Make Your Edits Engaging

All right, holy crap, I have fallen so deep into the freelance world that I haven't even had a moment to think about making a YouTube video. I can't really talk about it. It's not like they told me not to talk about it but at the same time I was like anyways all that to say I've been freaking busy. I pretty much wake up walk the dog straight to work which is great honestly like a month ago I was doing zero freelance and now I am up to my neck in freelance but I've quickly realized that the freelance world is a feast famine sort of thing One month you're gonna be super
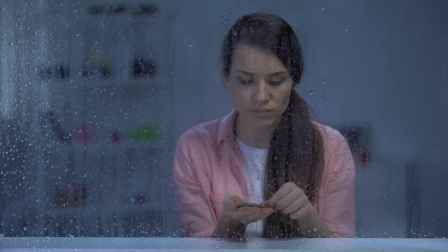0:30 super busy next month You're gonna have nothing to do and it's gonna be rough But with all this freelance work that I've been doing it's kind of giving me a fresh insight into what life is like as a freelancer And in this video specifically I want to talk about how to make your freelance edits engaging How to take your boring linear edit and make it more visually interesting So let's take a look at an edit I did and how I took it to the next level before we do that a word from our sponsor Envato Elements is a one-stop shop for all your creative
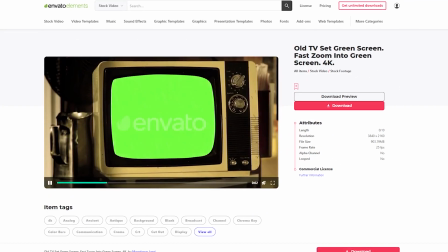0:58 needs. I literally use this on almost every single freelance job that I do. I'm not even kidding, for the past year, Envato Elements has saved my butt. They have literally millions of high-quality assets for you to download, anything from photos to stock video to video templates to fonts to audio,
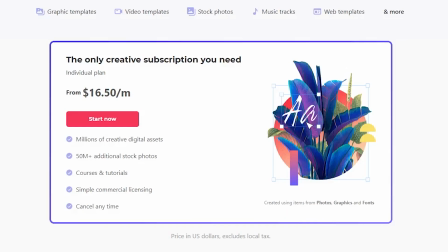1:15 sound effects, graphics, WordPress templates. And you can get all of this 50% off with an annual subscription of $16.50 a month. I've honestly been using it for the past year and it's amazing. And additionally, I'm going to show you how I used their content in this video. All right, let's get to it. Okay, here's the story. A company approached me and they were looking for a video that they can promote on Facebook to promote their service. It's an explainer video. It needs to get the message across of what their service does.
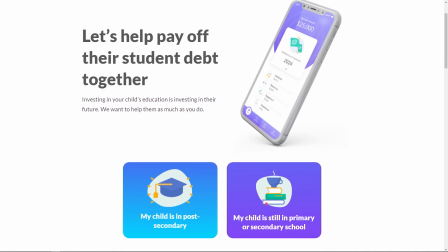1:41 This particular service is an iPhone app that helps you invest your money off like your everyday purchases and it's targeted for students to help them pay off their student loans. So I knew right away if this was going to be posted on Facebook with some ad money behind it it needs to be punchy and engaging. So by nature I knew the first thing I wanted to do was include some visual effects in this edit. And recently I've been very interested in doing like 3D stuff. So let's take a look at the first segment of this video.
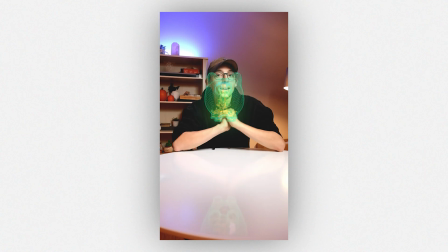2:07 PayDap turns your everyday purchases into a digital piggy bank to pay off your student loans. Where did my drink go?
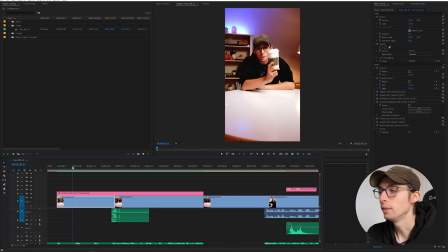2:14 So the number one method I use to make my videos stand out is using visual effects. Now I'm not necessarily suggesting you should go and learn a 3D software but if you've got the time it is totally worth it.
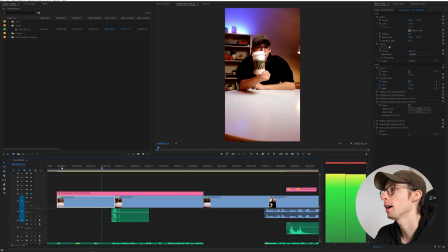2:25 Let's just do a quick breakdown here so I have a coffee cup I hold it up and then I
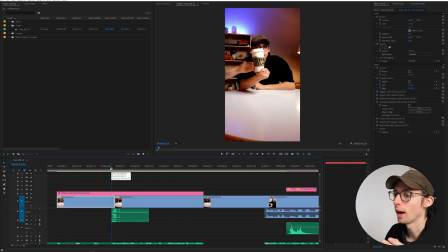2:29 have Claire's hand come in pull it out I try and stay as still as possible
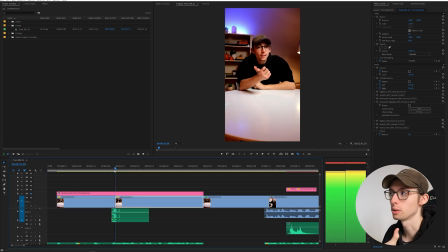2:35 as she moves it and there is a jump cut between the two shots and I'm covering that up with our VFX and on top of that right on the cut I go straight into motion and that just kind of like helps hide the jump cut it's really not that hard.
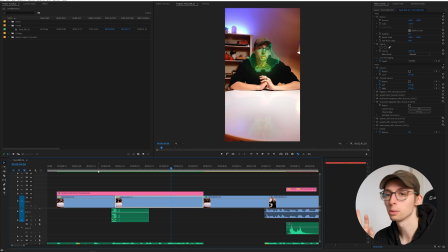2:51 I didn't put in a ton of effort trying to get a perfect jump cut. In this case I knew that there was going to be stuff in front of me that was going to cover up the jump cut and I think that the result is pretty good.
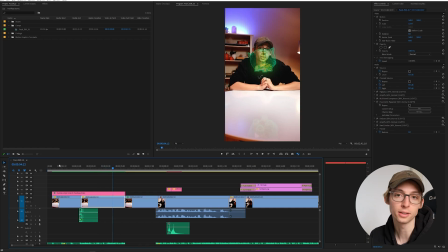2:59 So already in the first five seconds we have some visual effects to help catch the audience's attention and then followed by a joke to help build some charisma.
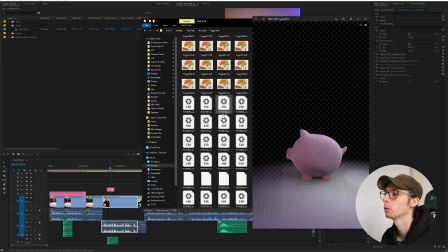3:07 Now when it came to the piggy bank thing I went through multiple revisions of trying to figure out the best look.
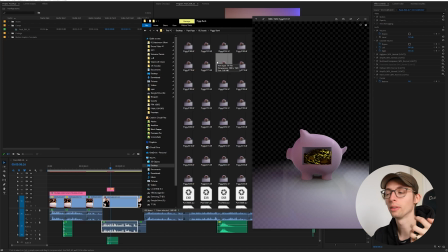3:13 At one point I was going to have the piggy bank on the table and it opened up on the side and coins were gonna fill in but it just I didn't really
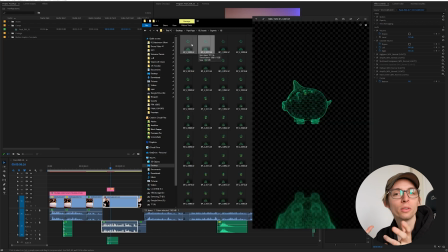3:19 like the look that I was getting which then led me to this idea of like a floating virtual like hologram piggy
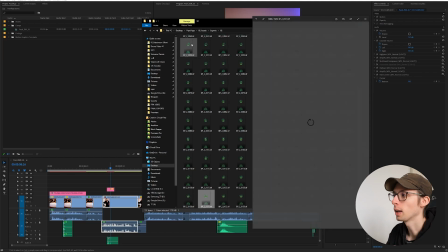3:25 bank which is what I ended up like settling on.
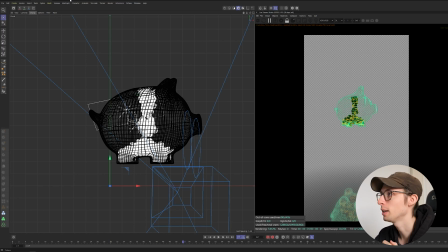3:28 Unfortunately I planned to actually do a little 3D breakdown of my edit here but I recently changed drivers to game drivers instead of studio drivers and Cinema 4D doesn't like that so unfortunately I'm just gonna skip this segment it's kind of advanced anyways whatever so from this point on I need to explain
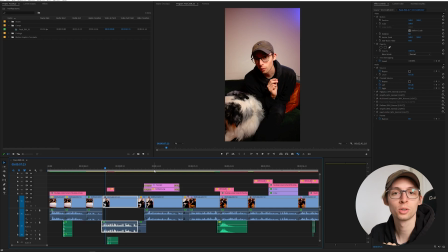3:45 the service and what it does from my experience the best way to get that message across is with a story I have over $25,000 worth of
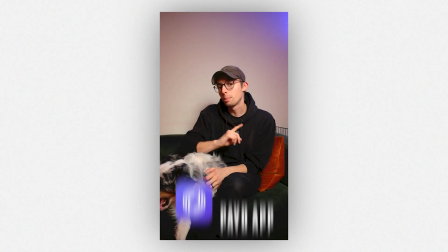3:53 student debt but I didn't go to school my wife did thanks to paid app we can both contribute to her student loans using the crowdsourcing features
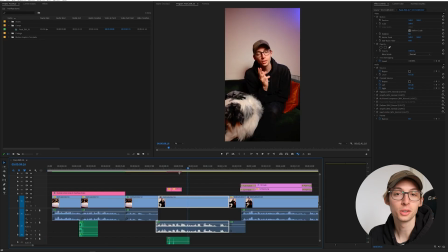4:00 let me explain so here I'm going to introduce that I have $25,000 worth of student in debt. But it's not my debt, it's my wife's debt.
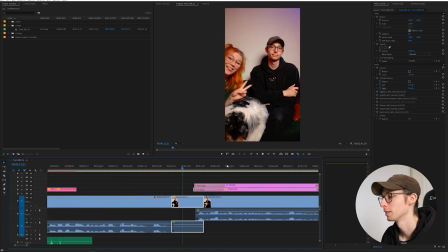4:09 And if you've never heard of this thing called marriage, that's how it works.
Now for the rest of this video, I know there's a lot of information that I need to communicate.
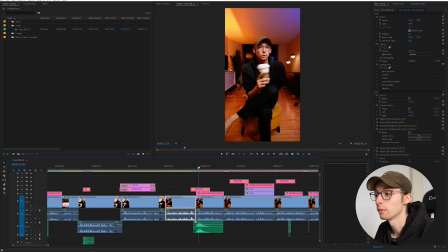4:16 And the best way to keep the audience's attention through that information is to use a lot of visual effects.
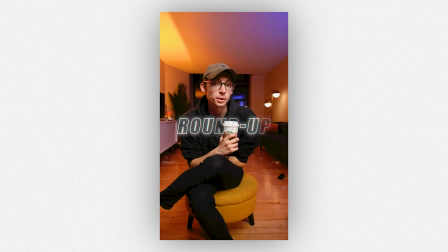4:22 PaidApp works in four different ways. The first one, which I've already mentioned, the roundup feature. With everyday purchases, it'll roundup and add that to your virtual piggyback.
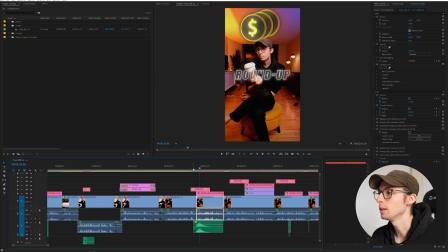4:30 So an easy one is to use animated titles. In this case, I am using the titles that I created for Maddie Hapoya's title pack. I'll put a link down below. This neon one is my favorite. And then of course in the background there we have those coins.
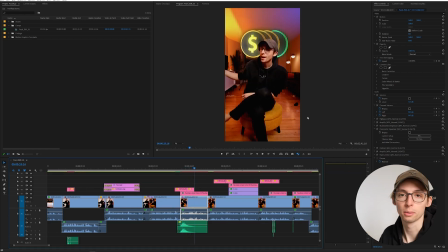4:43 Let's talk about that. On literally every single freelance job when I need visuals to help tie the story together, the first thing I do is I go to Envato Elements.
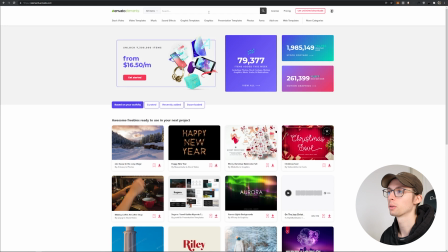4:52 And when I get here I just type in a word that relates to what's going on in my video. So in this case it was like money.
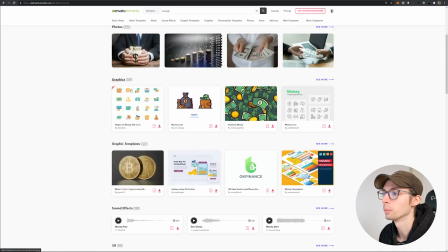4:58 So I could try and incorporate some stock videos, some graphics, 3D objects, which is what we actually went with.
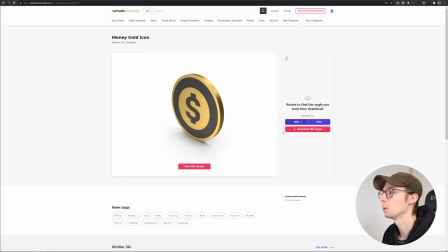5:05 Here is the exact gold coin that I used. Cool thing is you can view it in 3D and rotate it around to get whatever angle you want and then just export that as a PNG.
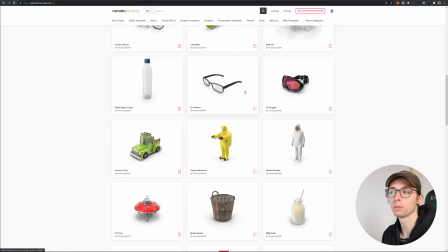5:15 That way you don't have to deal with like any 3D software. It can be really good if you just need a quick 3D object for your edit.
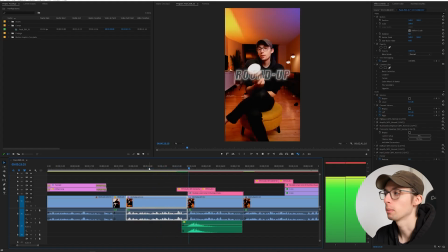5:21 So back to our edit, I took that clip of me talking about the roundup feature, threw it into After Effects,
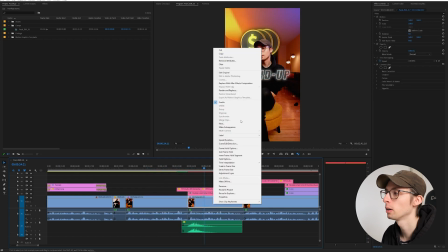5:25 which if you didn't know, you can right click on your clip here and just go replace with After Effects composition.
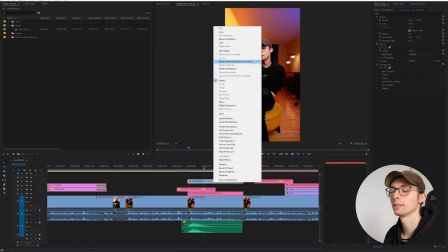5:30 I always recommend duplicating your clip before you send it to After Effects. That way you kind of have a backup you can cut back to if you need it.
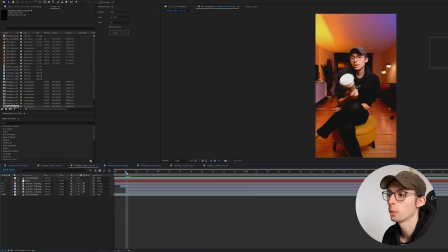5:37 So here in After Effects, pretty simple. I just animated the coins coming down and the fourth coin coming in from the right side. And then I rotoscoped myself back on top of the coins to create some depth. I just animated one coin, duplicated it, and then offset the times. And I'm using the just position Y to do that.
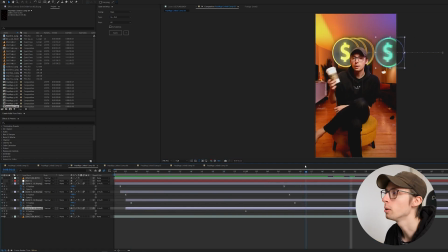5:54 And then of course on the green coin, I am using position X. And then I also changed the hue on that fourth coin just to show that it's like different from the other coins And in this edit,
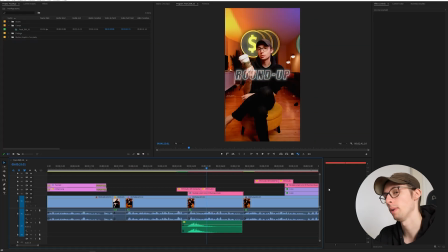6:02 I was really liking the style of the like foreground and background So I ended up just running with that with the rest of the video doing that on every shot now one quick note I was very aware of the mess in the background but completely honest sometimes turning the camera on is so difficult that Whatever other
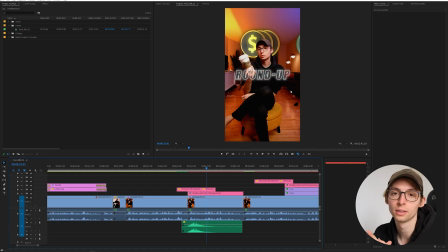6:20 problems you have around you are just meaningless in comparison to the challenge of turning on the camera and shooting a video of yourself. I realized that looking now, how messy it is, but at the time, turning the camera on was my main focus. It's like, it's not easy sometimes.
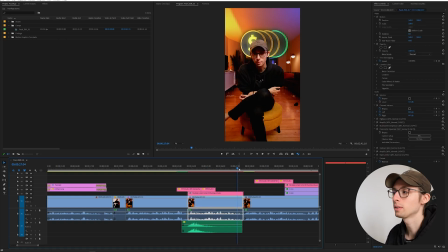6:36 When you own a dog, you have to clean the floor like every single day and you just get used to like bones and fluff being on the ground.
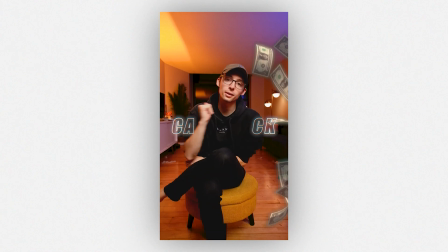6:44 The second way is cashback. You can find exclusive offers at participating businesses and get cashback rewards towards your student loans.
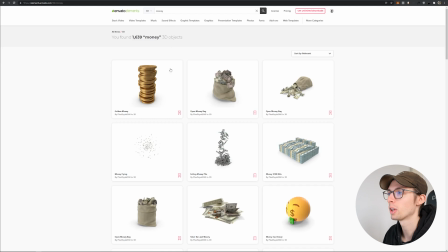6:51 And again here, I used some stock video from Envato Elements. Again, just typed in money on stock videos and picked one that I thought could fit well in the edit.
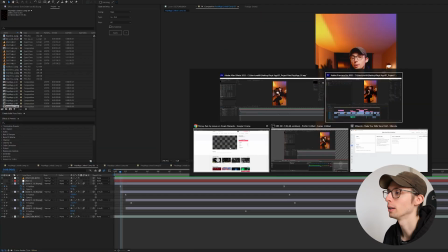7:00 So again, sourcing visual assets that help tell your story are super handy. I genuinely use Inovato Elements for like literally everything.
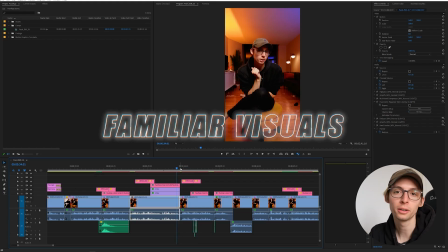7:07 Moving on to the next segment, I wanted to use familiar visuals.
The third way is crowdsourcing.
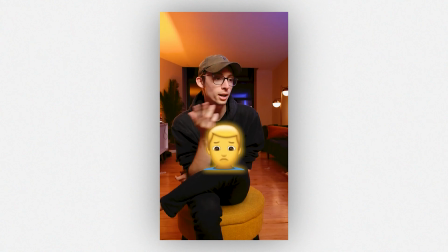7:12 You can invite your family, your friends, your loved ones, your nemesis, your enemies, whoever you want to help participate in your virtual piggy bank.
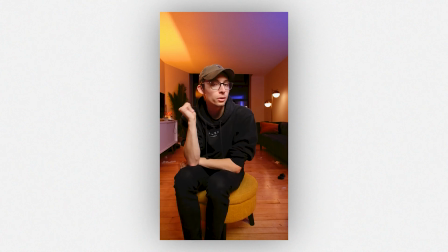7:20 Their purchases can be your student loan payments.
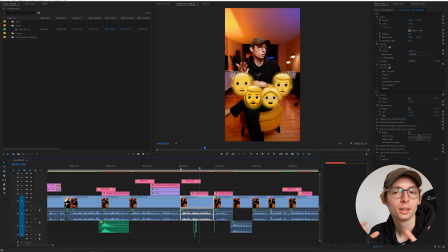7:22 Something like emojis or even memes, anything that can be like generally recognizable can be a great way to help engage your viewers.
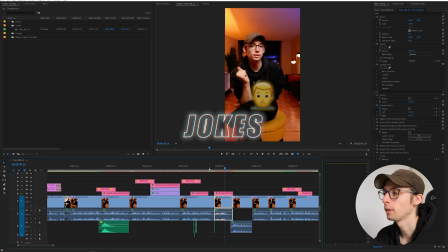7:31 And if you can sneak jokes into your videos, that's going to help a lot as well.
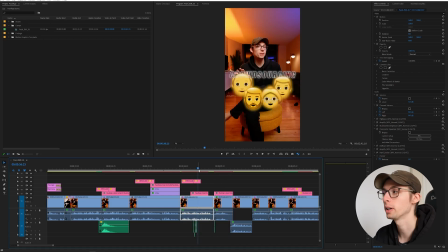7:35 Pretty similar to the coins, I just keyframed the position up and added like a glow backdrop to them.
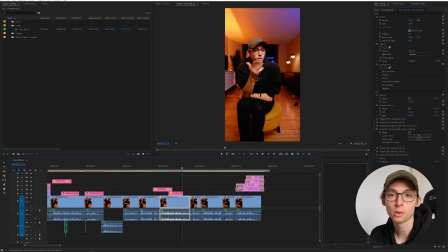7:40 Nothing too complicated there, just some keyframes on some PNGs. If you're curious how I rotoscoped myself into the foreground, I have two videos that I've done on this topic.
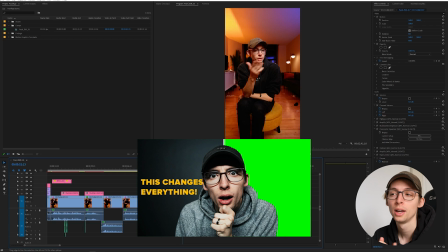7:48 One of them uses a web tool where you can just like one-click rotoscope.
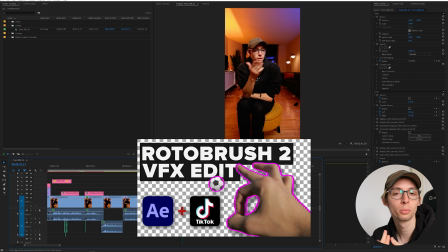7:53 The second one uses After Effects Rotobrush 2.0, which is no longer in beta.
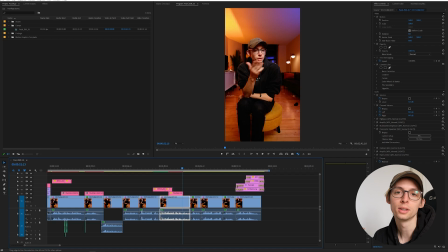7:58 It is an official release now. It's really good. That's what I used in this video. If you're interested, I will leave links in the description.
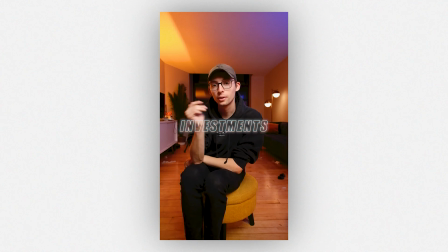8:03 And lastly, my personal favorite, investments. Paydap has professional investors that will invest your money for you, so you don't have to worry about it.
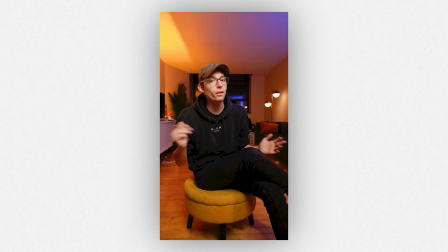8:10 Let your money make you money. So if you're like me and you have student loans or secondhand student loans. Download the paid app.